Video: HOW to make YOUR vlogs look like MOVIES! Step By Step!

Today, man, I'm gonna finally be exposing how do I make my vlogs look like movies, and I'm gonna literally show y'all my process step by step.
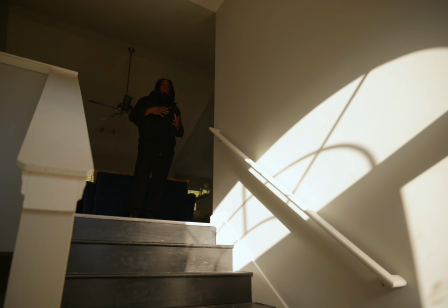The first scene of the day is gonna be me leaving the house. I always try to, make sure each shot flow into the next, and also make it easier when you're editing too. So my first shot would be me walking down the steps, and that's it. So the reason why I chose this composition is because I want to show some of the background and let the audience know, my environment. Also, I thought this would be a pretty good shot with the sun, creating these shadows.
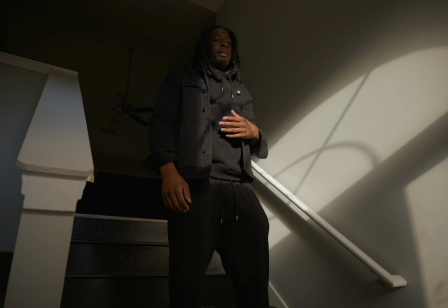When I'm in these situations, I usually try to expose for my highlights. So I don't mind if I look like a silhouette because it's just, the opening shot or whatever.
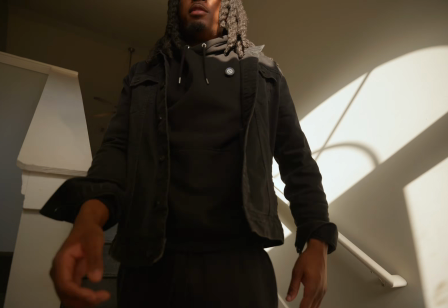If I was to do this again, I would probably get a different angle and just zoom it straight in.
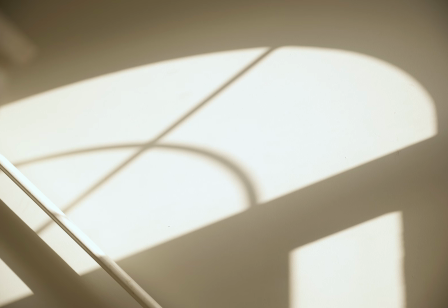To get a shot of me walking past this way. Also, make sure you walk at a nice pace too. You want to always make sure that you move at a nice pace, because if you do everything too fast, it's going to feel scripted. It's not going to feel organic. So just make sure you relax and chill when you actually doing your shots as well. And just try to imagine that the camera is just a fly on the wall in a sense. So those are the camera angles that I go for. I like basically to make the camera feel like it's spying on me, or if it was somebody on the scene with me and they was watching me. That's kind of the point of view that I film things from. So that's pretty much my mentality or my mindset when I'm filming. So now we're going to actually get the shot with me hopping in the car. I'm about to actually head to Linden's Mall and purchase a new computer today. I'm going to go ahead and buy the Mac Mini Pro. But anyway, let's keep focusing on the real topic.
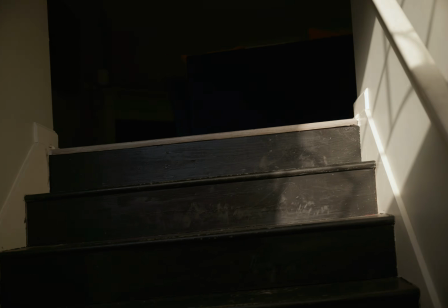All right, so this next shot right here, I feel like I could raise up with me walking into the camera, like with it in focus.
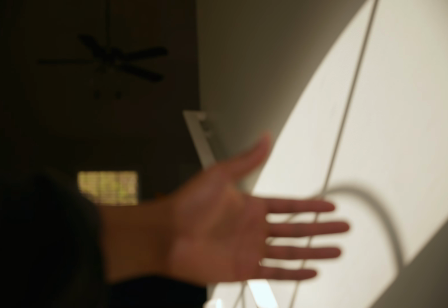So I'll probably put my hand here. I'm gonna switch this to manual focus. This is the spot I want to stop at.
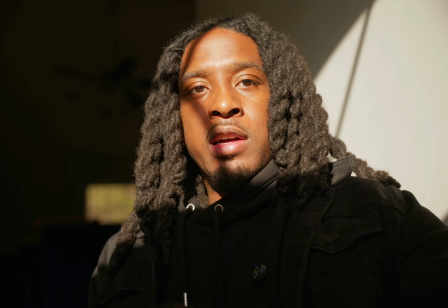I want my face to be like right here looking towards the light. Also, this is too bright for me, so let me put on the ND filter.
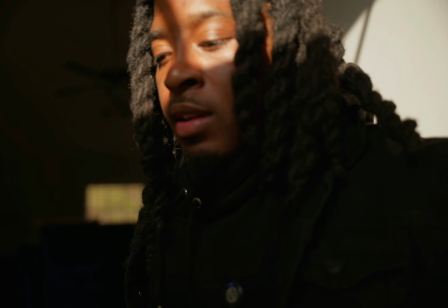And this is what I would be telling y'all. Sometimes it's like necessary to use an ND filter inside.
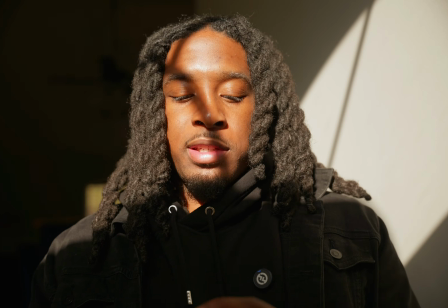I'm gonna put on my -3 stop, which is this right here.
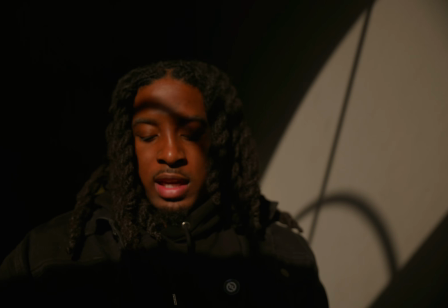It should make the shadows look better too. See what I'm saying?
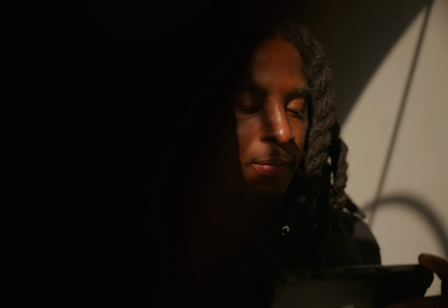See how they add a much better feel. Now I could do slow motion to make this very dramatic,
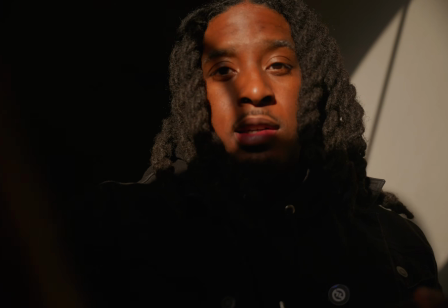but I be trying to practice filming things in real time because everybody just drags slow motion to the ground and swear it's cinematic.
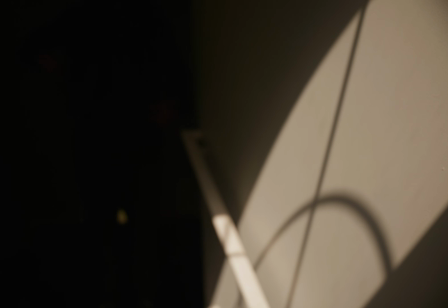But yeah, we're gonna do this shot again. Now this shot, I'm gonna come down with a nice pace, and then I'm gonna just look right past the camera lens.
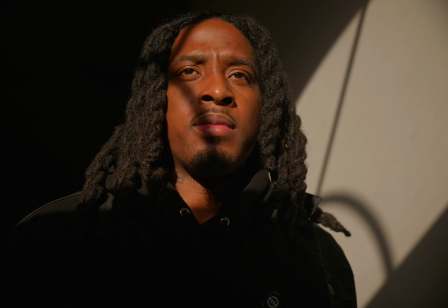And that's it. So what's good, y'all? Today, man, I'm gonna be showing y'all how to film yourself and how to make your vlogs look like movies. So with that being said, man, I'm gonna walk y'all through each shot of this tutorial and slash vlog, and y'all gonna literally see my thought process and how I actually film myself with one camera.
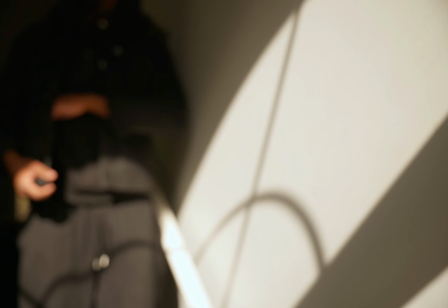Also, you need to have a way to monitor yourself. So I'm gonna talk about this a little bit later, but yeah.
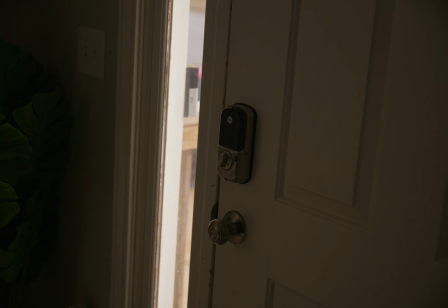So now that we got the shot with me walking down the steps, we can go ahead and get the shot of me walking out the door.
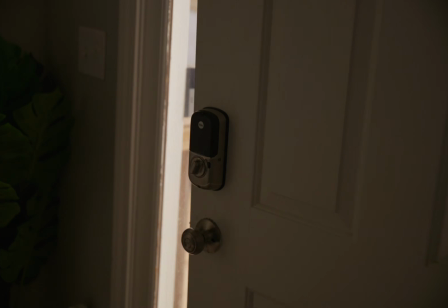This is very simple. And that's it. I could do a shot outside, showing myself leaving. And, it's just all about making sure everything flows into the next. So film things to go one, like cause and effect type vibe. So, and also, so as you can see, it was really simple to get these few shots. I did all this in like 5 minutes. Now I'm about to actually head outside and jump in the car. I don't know if I want to show the car because I do that a lot.
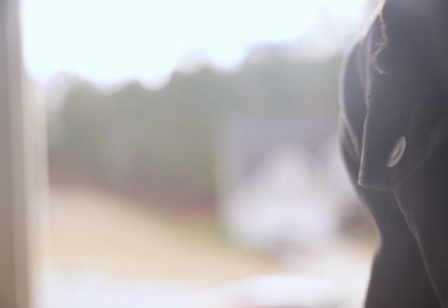With this shot, what I might do is I might just leave this really wide and just like have it facing out the door.
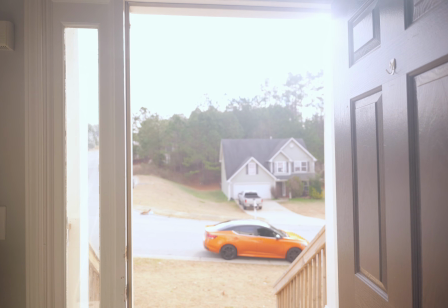So when I walk out, you can literally see. So right now, this is a very overexposed shot.
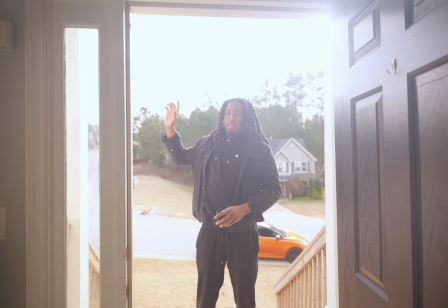You never want your footage to look like this. This is not how you see it in real life, so you already know it's wrong.
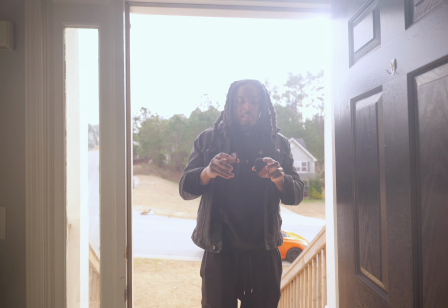And that's pretty much a quick tip. So what we're gonna do is we're gonna swap this ND to a -6, and it's gonna look much better.
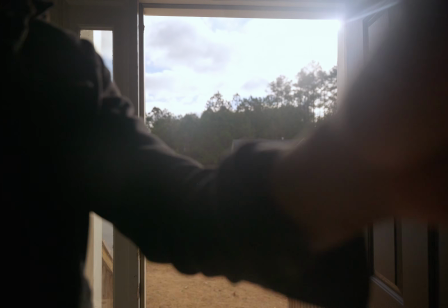Also, make sure you keep your lenses clean too. The ISO is pretty high. So this is gonna be the next angle.
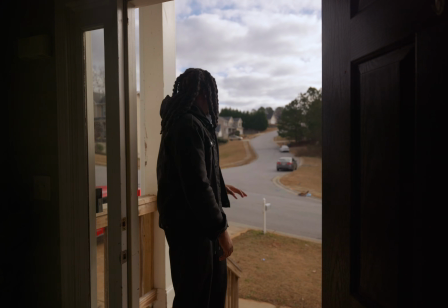I'm going to literally catch myself walking out the house, and I'm going to stop here and look around, scope out the scene, and then I'm gonna walk down the steps and head to the car.
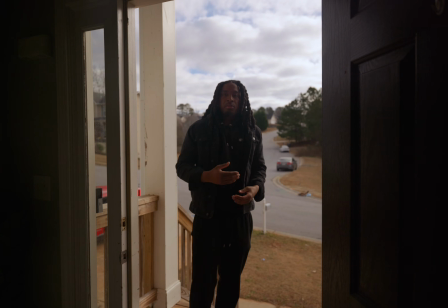So it's just all about storytelling, man. You want to make sure people literally see step by step what you got going on, and just always make sure you alternate angles no matter what you filming.
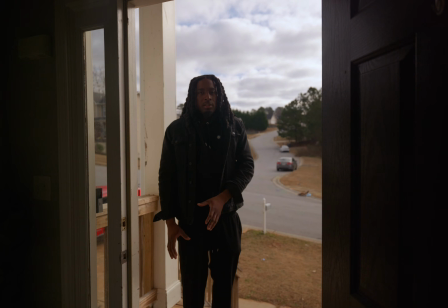So as you can see, I'm literally getting different points of views of the same thing multiple times, because when you cut this up and later in post, it's going to literally just flow very well, and it's going to feel more like a movie than just a regular vlog where you walk around and just drag your camera everywhere.
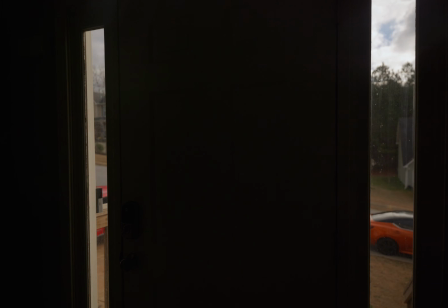So we're going to shut the door back. And remember earlier I walked down and I grabbed the doorknob, so now I'm walking out.
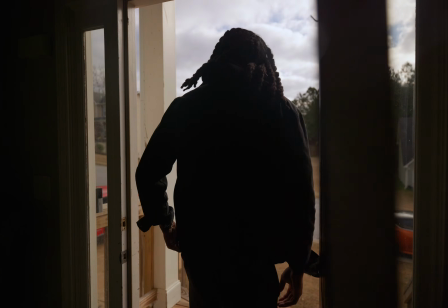On this scene, you also want to leave the door open for a little bit. You just stand here, you scope out your scene.
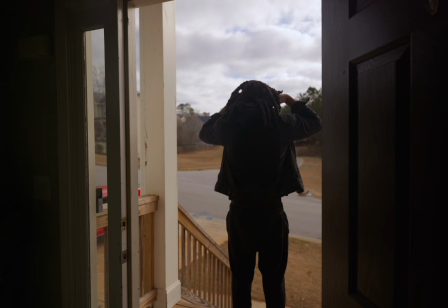But I like to fix my clothes because this is literally how I do for real. And then I shut the door.
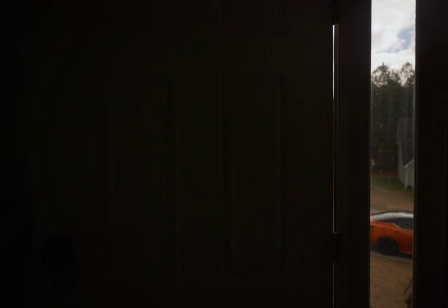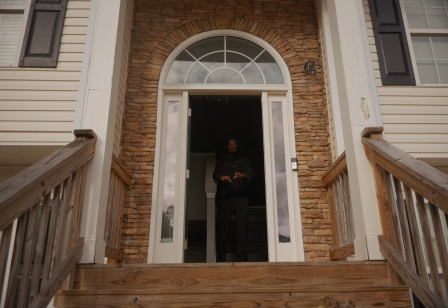What I'm about to do now is I'm about to literally walk back out the door, do the same thing where I stopped out, I looked around, and try to remember your same exact body motions or movements, because when you cut, it's going to feel more seamless and realistic.
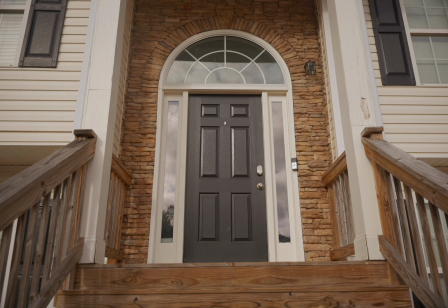So we're going to shut the door back, and I'm literally going to come out and do the same exact thing I did the first time.
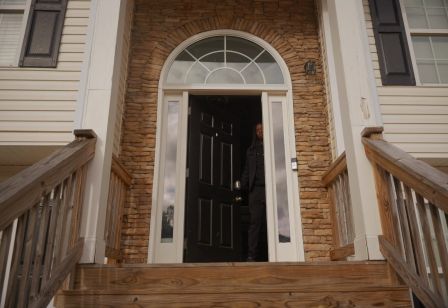So come out, I kind of let the door open.
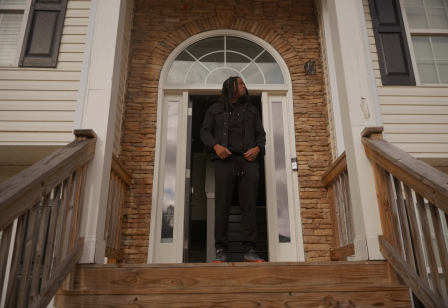Then I shut the door. And as you can see, all right, so now that we got the shot of me walking down the steps, I'm literally about to make this my final shot before I head to my next location. I want to do a reveal shot. So I call it a reveal shot because literally the subject reveals at some point into the frame, like they just kind of enter, and then you always want to make sure you enter and exit every time you film anything, just so it makes the continuity and the flow of everything go a little bit smoother. So now I'm about to literally walk down the steps.
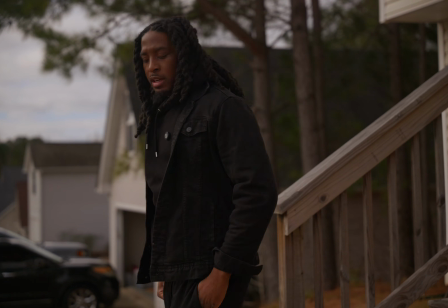I'm gonna start right here, do the same thing, look around real quick, and then I'm just take off. All right, so coming down.
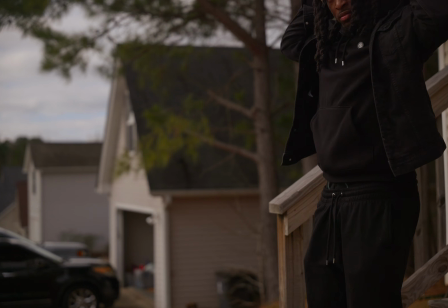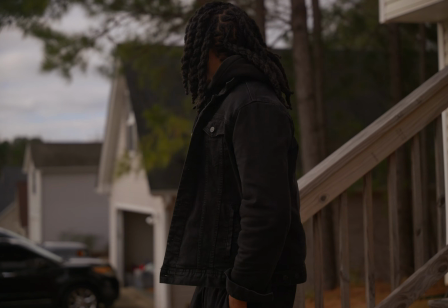Look around. So just like that, man, we done put together a small sequence of me leaving the house. Now we're gonna literally just jump to my next location. Now, somebody would recommend for y'all to do is just literally use B-roll if you have some already, or if you are literally a person that just like to film out and about, you know, just always capture stuff to use later on. It helps out a lot with this, because I don't think you should do what I do, but I do drive and film at the same time a lot of the time, so I don't recommend that. Just a disclaimer. But that's how I make my storyline flow as well too, because you got to literally show you heading to wherever you're going, right? So just kind of think of movies, and a lot of times you can't just jump to different scenes without it technically showing every little detail, but it's up to you to decide what you want your audience to see or know about in your day-to-day. So no matter whatever you film, just always try your best to make it feel cinematic, and that's how you get the look that I get every time. So with that being said, man, we about to head to Linux. I'm about to go buy a new computer. I wish I could take my camera inside, but they're gonna trip. But I will use my phone to get some shots in there, and yeah, we're gonna mix it up.
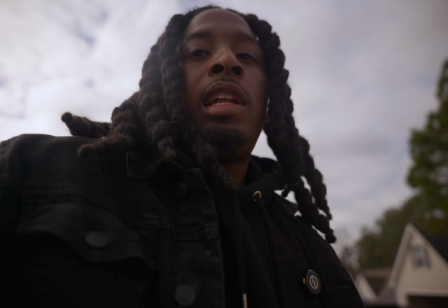But anyway, let's head out. Now, something else that I like to do is you know, say the first person view.
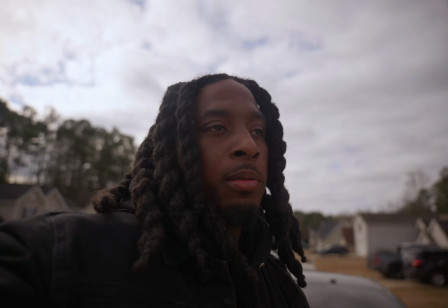So I'm literally holding the camera.